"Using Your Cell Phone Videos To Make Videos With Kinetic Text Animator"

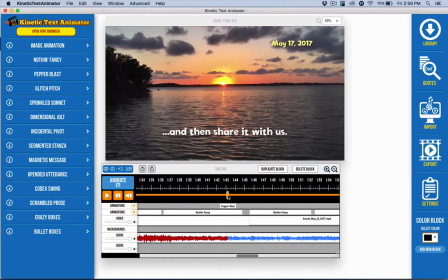8:10 I'm not making any money, it's just a little fun thing to do, just to share. But this is the sort of thing that can be done so easily that you can share and do it with your videos that you created on your cell phone as well.
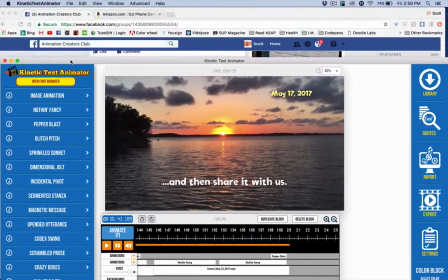8:23 So I wanna go back to talking about the gimbal. I'll finish by talking about that.
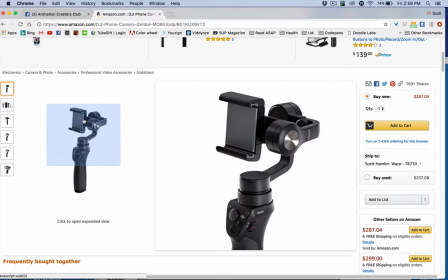8:27 Now, what a gimbal does is it stabilizes it. Even though your phone probably has a stabilizer, especially if it's recent, this is gonna kind of take it to the final edge. You know, you're gonna be able to run and things like that. And really kind of like on my paddleboard, the waves are, I can't control them.
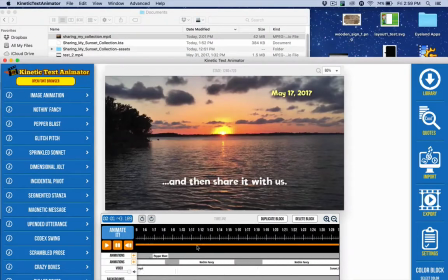8:43 Some of the shots that I have in this video are, especially this kind of, I have one kind of here, I think.
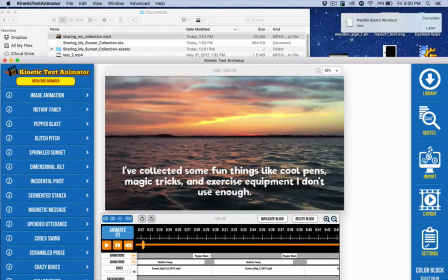8:52 And I couldn't stabilize that but if I had the gimbal, I could have. It would have been probably near or absolutely perfect,
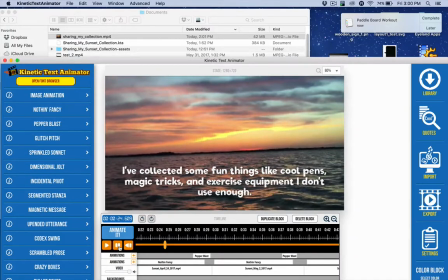9:02 because the gimbal kind of stabilizes things automatically.
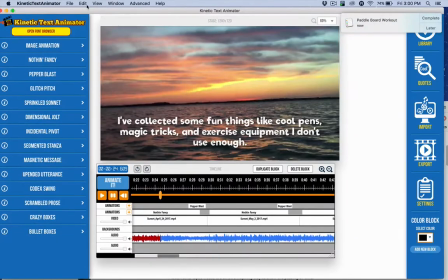9:07 That's what, you know, the pros have. It really it tends to be what distinguishes a pro camera from a not pro camera, is the image stabilization and the microphone for the audio. In this case, I just took the audio out, because it was every once in a while, the wind and all that kind of stuff,
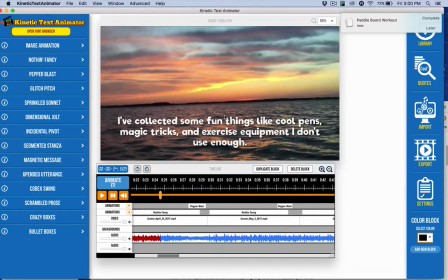9:23 there was nothing really as charming as Carvel's, where you could hear the crowd and all that kind of stuff. And so I just zeroed out the audio in mine. I just used the music instead. So you can do whatever makes sense for your video. Pardon me, there's my reminder.
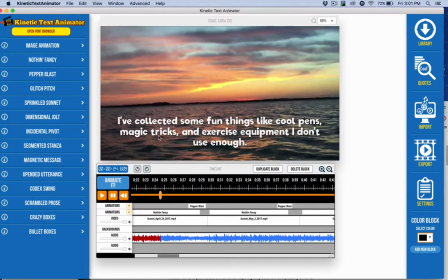9:40 Oh, I did want to talk about some of the text effects too, by the way. Just a quick tip. In this case, I mostly use the Nothing Fancy and the Pepper Blast.
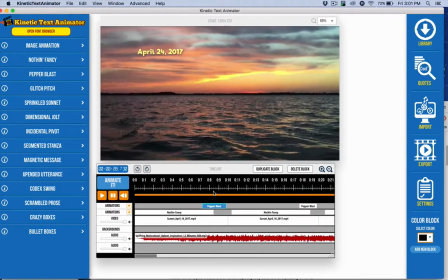9:48 The Pepper Blast, I just kind of wanted to, as I was making this video, I wanted you to start to get a sense of, oh, this is, you know, by the time I say this is a collection of sunsets, you got it, you already know. But this is part of what kind of helps you to understand that I was going out and doing that.
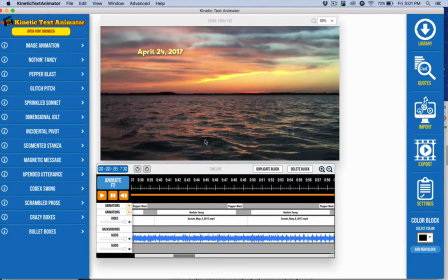10:06 So I just wanted to kind of just trickle them in, boop, boop, boop, you know, a little bit at a time. So they were just kind of subconscious backup to the main message there.
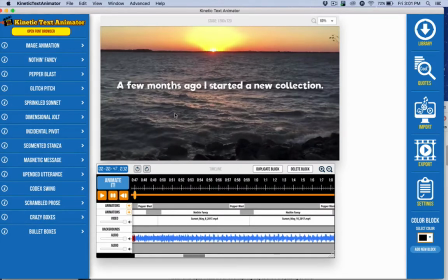10:16 And that creates interest. When you noticed in Carvel's video, he used kind of the glitch pitch when it was like awesome, you know, and things like that. Each of these text effects can have an actual use that supports what you're doing in your videos. In my case, the video is so strong.
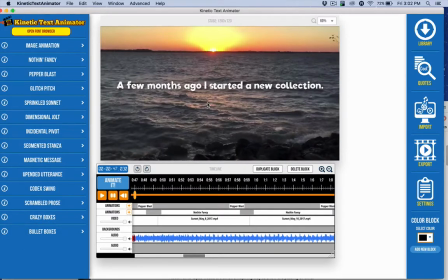10:33 The sunset is these are amazing sunset shots, and everyone, you know, it's beautiful and water, and it's just great. So I don't want to really kind of call attention to the text more than sort of a sublime fade in and out.
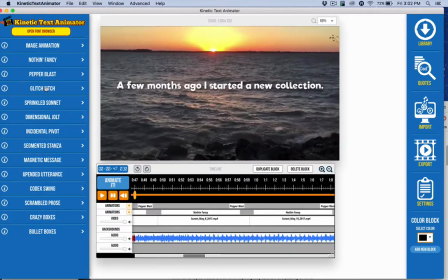10:47 But there's times when the glitch pitch, for example, is great when you're trying to go, you know, something, wow, you know, or stop that or whatever, right? Things like crazy boxes, bullet boxes, magnetic message, and codec swing are great when you can't really get any contrast for the text to be read and so forth.
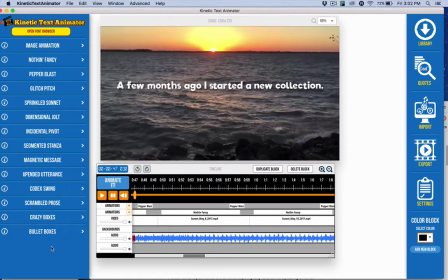11:06 And so these, you can start to look at some of these text animations for purpose. How do they augment your message? How do they go with what you're trying to get across in your videos? Like the dimensional jolt in one of the videos that I did recently, you know,
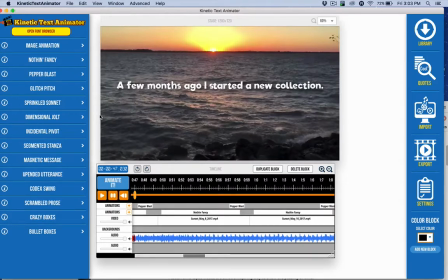11:21 I kind of had like someone spreading their shirt like Superman and showing the thing, and it really came off like da da da, you know. And so each of these text animations have a personality that may fit better with your home videos or your professional videos. And so do try to take advantage of that.
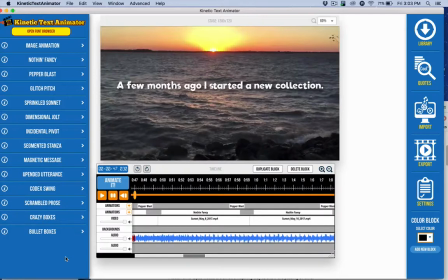11:39 That's one reason why we have this variety, is so that, you know, situationally they can potentially fit better with your video. I hope you got some value out of this, and I hope it inspires you to make new videos.
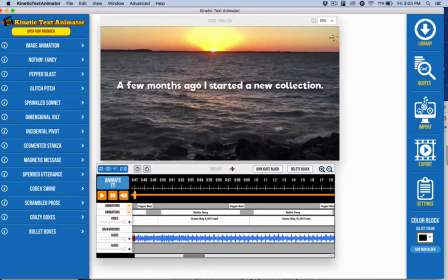11:52 Carvel and I really look forward to seeing what you come up with in Kinetic Text Animator, and I hope you have a lot of fun doing it.